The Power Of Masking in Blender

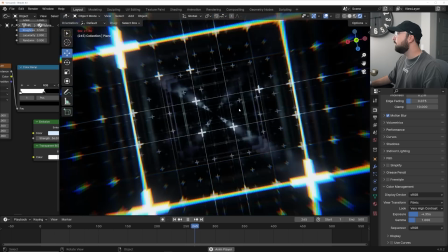And now, if I bring this over, we can see these really cool looking compositing effects.
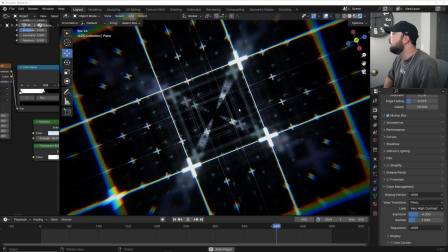And that is the whole thing.
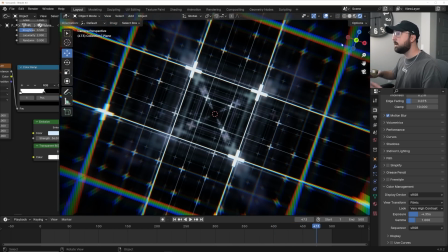Now, last thing we need to do, of course, is to animate those plus icons moving in and moving out like we did with the compositor.
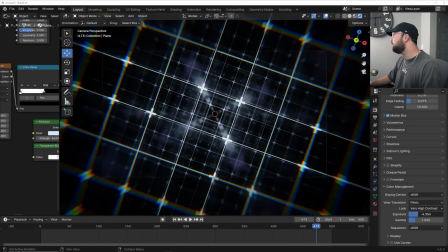So I'm gonna bring my exposure down,
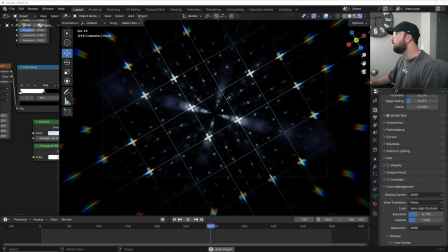so I'm gonna bring my exposure down a little bit, just a tad bit, so we don't have those compositing effects too crazy. and I'm going to bring it back over.
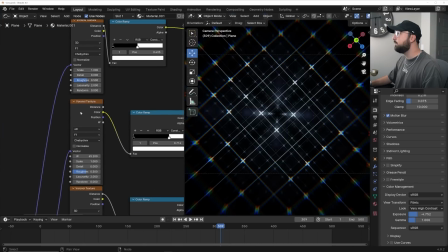And here's a fun trick. See how, if we go here to the Vorno texture that says 4D, notice how the W behaves.
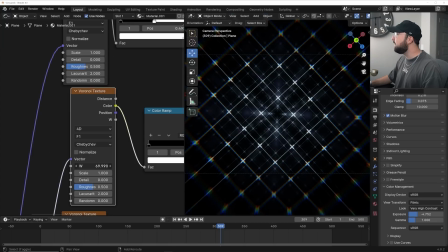It's very like, I don't know, jumpy and not very satisfying. See how that acts? Now try to remember how that looks. If I go ahead and put a wave texture on it and make sure you put it on the right side so it doesn't change the pattern.
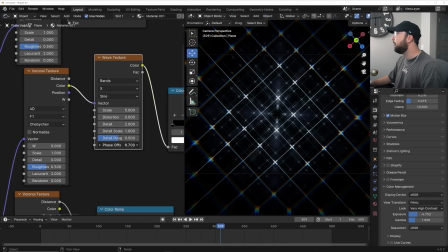If we put it here and play with the phase offset, it is a far more satisfying motion. So see the W? See how that acts? Now let's play with the phase offset. It's far smoother. And it also makes looping very easy. So we'll go back here again, hit the background of frame zero.
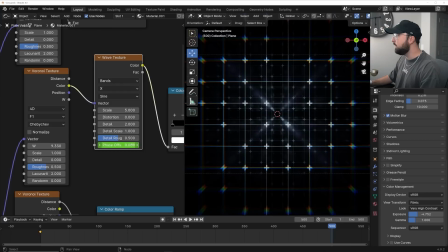I'm going to hover over here, hit I. I'm going to go to the very end, and I'm going to type in 20 asterisk pi. And then I'm going to hit I again, and that's going to loop that phase offset to animate as well. so now we have this whole animation
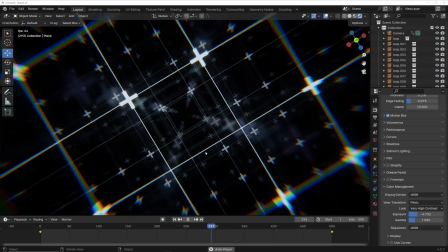ready and done and finished and looking cool and feeling cool um the project file is available on patreon right now so if you are a paid member
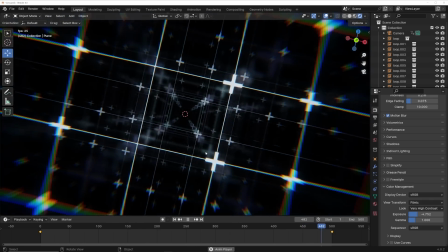on patreon you're going to have access to that but with that being said i hope that you guys learned some stuff masking is so important to
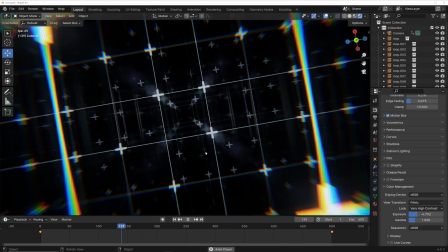know especially when creating really cool procedural patterns use them all the time be sure to check out the course if you want to support my work and
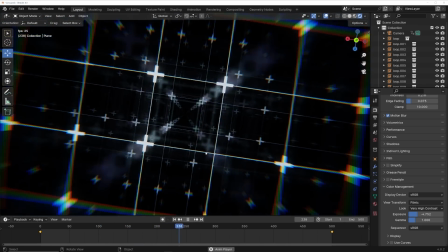i'll see you guys in the next tutorial